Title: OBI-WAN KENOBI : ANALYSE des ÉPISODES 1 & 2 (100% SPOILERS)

Et on est parti pour 5 semaines de passion et d'émotion. Vous imaginez pas comme je suis actuellement l'homme le plus heureux du monde. Donc on va parler d'Obi-Wan Kenobi épisode 1 et 2, 100% spoiler, maintenant.
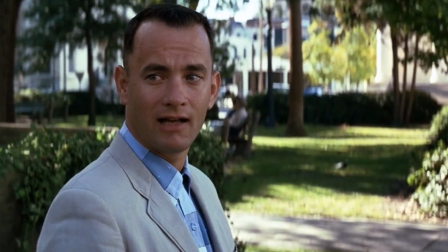Hey, salut à tous, bienvenue dans le Cinéclème, j'espère que vous allez bien et on se retrouve aujourd'hui pour une toute nouvelle vidéo sur Obi-Wan Kenobi. Et si vous me suivez sur les réseaux sociaux, vous devez savoir que c'était la série que j'attendais le plus, à tel point que je n'arrivais plus à endormir la nuit. Et si tu n'étais pas au courant de ça, c'est que tu n'étais pas abonné à mes réseaux sociaux, il s'affiche juste en bas. Et d'ailleurs au passage, je demande à tous les Jedi de s'abonner à la chaîne du Cinéclème. La première chose qui m'a frappé ce matin en allumant Disney+, c'est que les épisodes étaient seulement chapitrés, pas avec un sous-titre comme dans The Mandalorian ou le livre de Boba Fett.
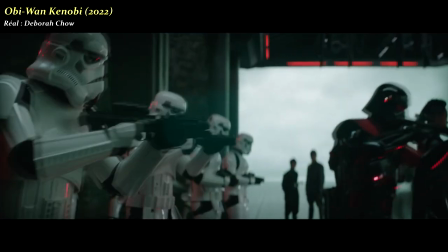Obi-Wan Kenobi est bien une seule et même histoire qui est divisée en 6 chapitres. Et c'est d'autant plus génial que l'introduction de ce premier épisode résume ce qui s'est passé dans les événements de la prélogie, ce qui fait que du coup, voilà, on peut amener directement cette nouvelle aventure sans forcément revoir ce qui s'est passé avant.
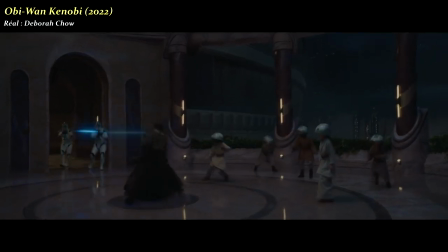Ce premier épisode s'ouvre donc sur un nouveau point de vue de l'Ordre 66 dans le Temple Jedi de la prélogie. Et si certains se posent la question de pourquoi nous remontrer quelque chose qu'on a déjà vu, eh bien tout simplement pour introduire un élément qui n'était pas visible dans la prélogie, un élément ou un personnage.
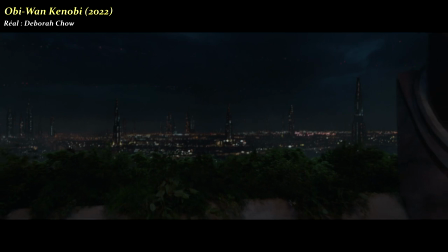Car oui, la caméra recule et nous dévoile ce premier personnage qui est visiblement une petite fille de couleur avec de dreads,
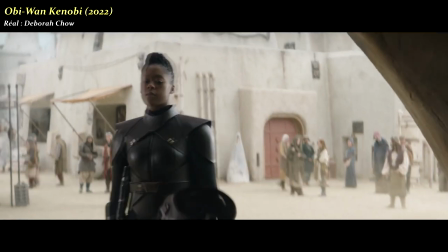ce qui, étrangement, fera écho sur ce nouveau personnage de Reva 10 ans plus tard. Et c'est purement théorique, hein, si ça se trouve je me trompe complètement, mais le fait qu'on nous montre deux nouveaux personnages dont on ne connaît pas le destin, ça fait place à la théorie. Et d'ailleurs,
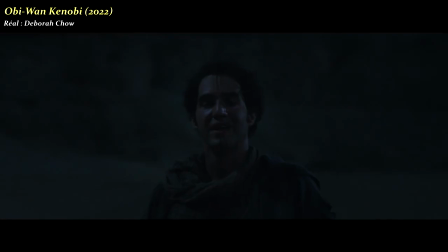un des enfants pourrait très bien être le personnage de Nari, le Jedi qu'Obi-Wan croise plus tard dans l'épisode.
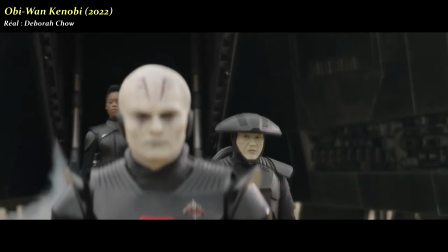On est 10 ans plus tard et la série introduit les Inquisiteurs, un groupe de méchants qui sont là en gros pour traquer les Jedi qui sont dispersés dans la galaxie, les derniers survivants. Et quand on regarde cette séquence dans l'ensemble, on pourrait très bien se dire que ça y est, ils nous refont la même chose que dans Mandalorian et le livre de Boba Fett, ils nous remettent Tatooine, le sable, c'est très plan-plan, c'est répétitif. Mais si on se penche un petit peu sur la mise en scène, on peut voir que Deborah Chow, la réalisatrice de la série, eh bien s'amuse un petit peu avec l'obscurité et la lumière.
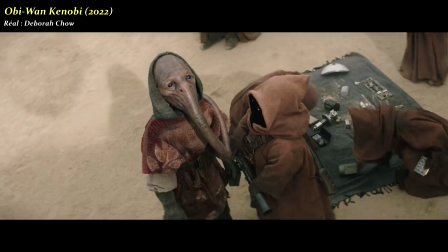Si on analyse cette scène, toute la ville est éclairée jusqu'au moment où ce vaisseau obscurcit le plan pour dévoiler les protagonistes.
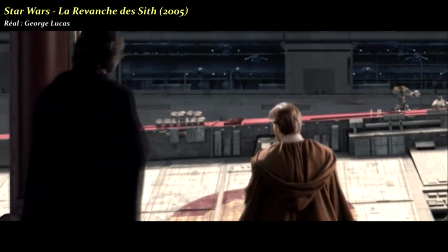Ce que George Lucas faisait déjà dans les films précédents, c'est-à-dire définir l'identité par l'ombre ou la lumière.
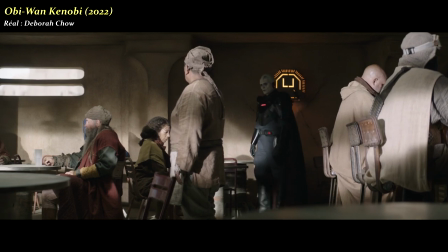Et c'est encore plus intéressant dans cette scène où les inquisiteurs se baladent dans l'ombre et que les bons personnages sont à peine éclairés, comme pour dévoiler le peu d'espoir qui leur reste. Lumière et obscurité qui m'emmène forcément au personnage d'Obi-Wan Kenobi. Dans cette série, Obi-Wan Kenobi est meurtri, complètement dépressif,
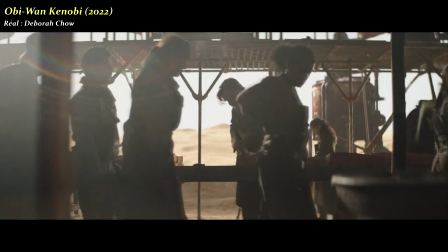et on nous le présente directement à contre-jour d'eau au soleil de Tatooine comme pour marquer son refus d'être un personnage optimiste et plein d'espoir.
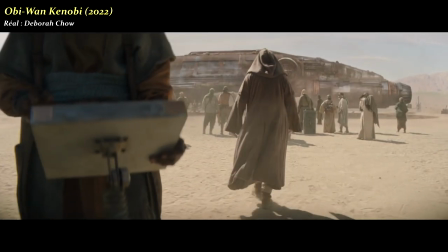Tout l'épisode le présente de cette façon jusqu'à la dernière minute où il prend le sabre en main et se dirige vers la lumière.
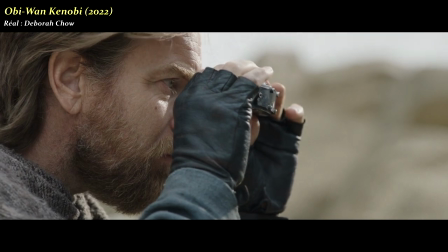Et cet épisode introduit toutes les bases pour la suite de la série. Obi-Wan est seul depuis 10 ans, il surveille Luke vivant dans une ferme avec son oncle et sa tante.
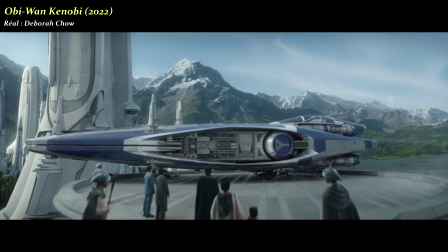En parallèle de tout ça, on nous présente Leia sur Alderaan dans un cadre plus contrasté, plus riche en couleurs et qui s'accompagne d'une magnifique bande originale signée Natalie Holt. Alors entre nous, je reproche un petit peu la série de pas nous avoir montré plus de Luke Skywalker, mais mettre autant l'accent sur Leia, c'était essentiel en fait. Et je vous vois déjà venir dans les commentaires pour me dire que la gamine était un petit peu casse-bonbon. C'est vrai, mais en même temps, c'est le reflet des Skywalker.
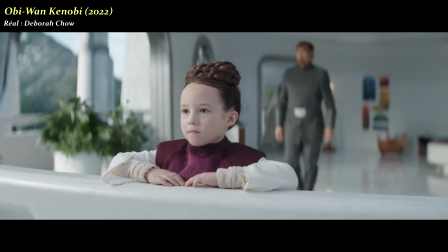Comme Luke dans Un Nouvel Espoir, Leia regarde l'horizon, ne trouvant pas sa place dans cette histoire, et montre ce côté espiègle et mature que pouvait avoir Anakin ou Luke.
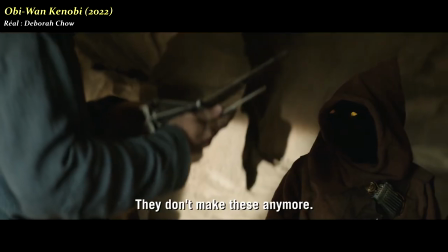D'ailleurs, je sais pas si vous avez remarqué, mais Obi-Wan achète à un Jawa un jouet qu'il déposera devant la maison des Lars pour que Luke le trouve.
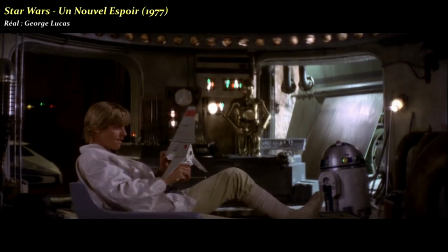Et c'est clairement le jouet avec lequel Luke joue dans Un Nouvel Espoir. Voilà, c'était peut-être pas le détail le plus important de la série, mais pourquoi pas. J'ai vraiment adoré ce premier épisode, Deborah Chow a fait un excellent travail et a très très bien compris ce qu'était le personnage d'Obi-Wan.
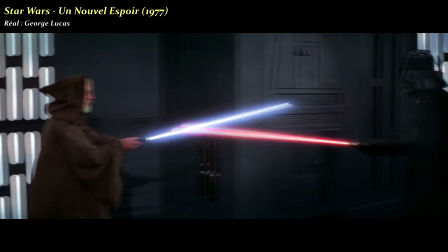Cette histoire d'Obi-Wan, elle est un petit peu inconnue pour tous, et surtout, elle a une résolution qu'on connaît déjà, c'est-à-dire l'affrontement avec Dark Vador dans Un Nouvel Espoir qui amènera à la mort d'Obi-Wan. Oups, spoiler, mais bon. D'ailleurs, ce qui est hyper intéressant, c'est qu'on a beau connaître la résolution de l'histoire dans Un Nouvel Espoir, c'est-à-dire le film de 77, mais on ne connaît pas la résolution de cette série.
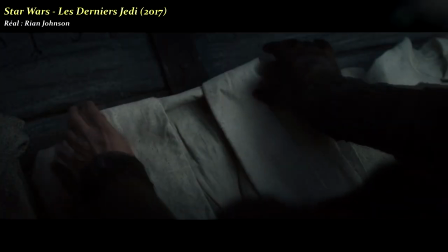Vers quoi on va, en fait? Prenons le schéma narratif de Star Wars épisode 8, Les Derniers Jedi.
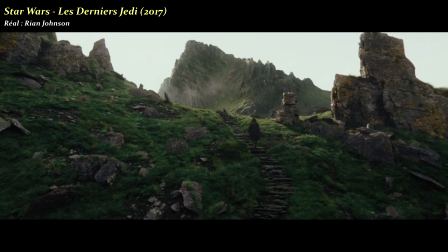Dans ce film, Luke a échoué avec son apprenti Ben Solo, il refuse le combat pendant tout le film et arrive au dernier acte dans un élan d'espoir, il part affronter son neveu.
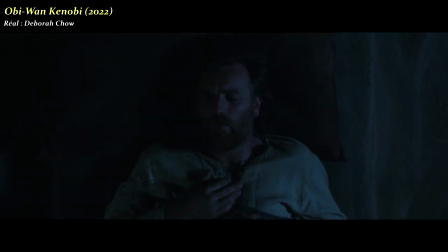La série sur Obi-Wan Kenobi est la même histoire sur ce point.
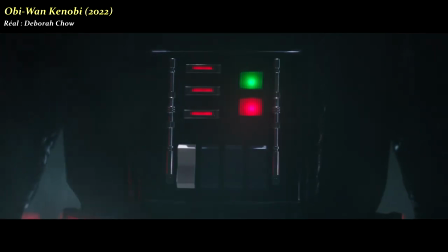Obi-Wan a échoué avec son apprenti Anakin Skywalker, il refuse le combat et on sait d'avance qu'il va échouer car dans Un Nouvel Espoir, Dark Vador est toujours du mauvais côté.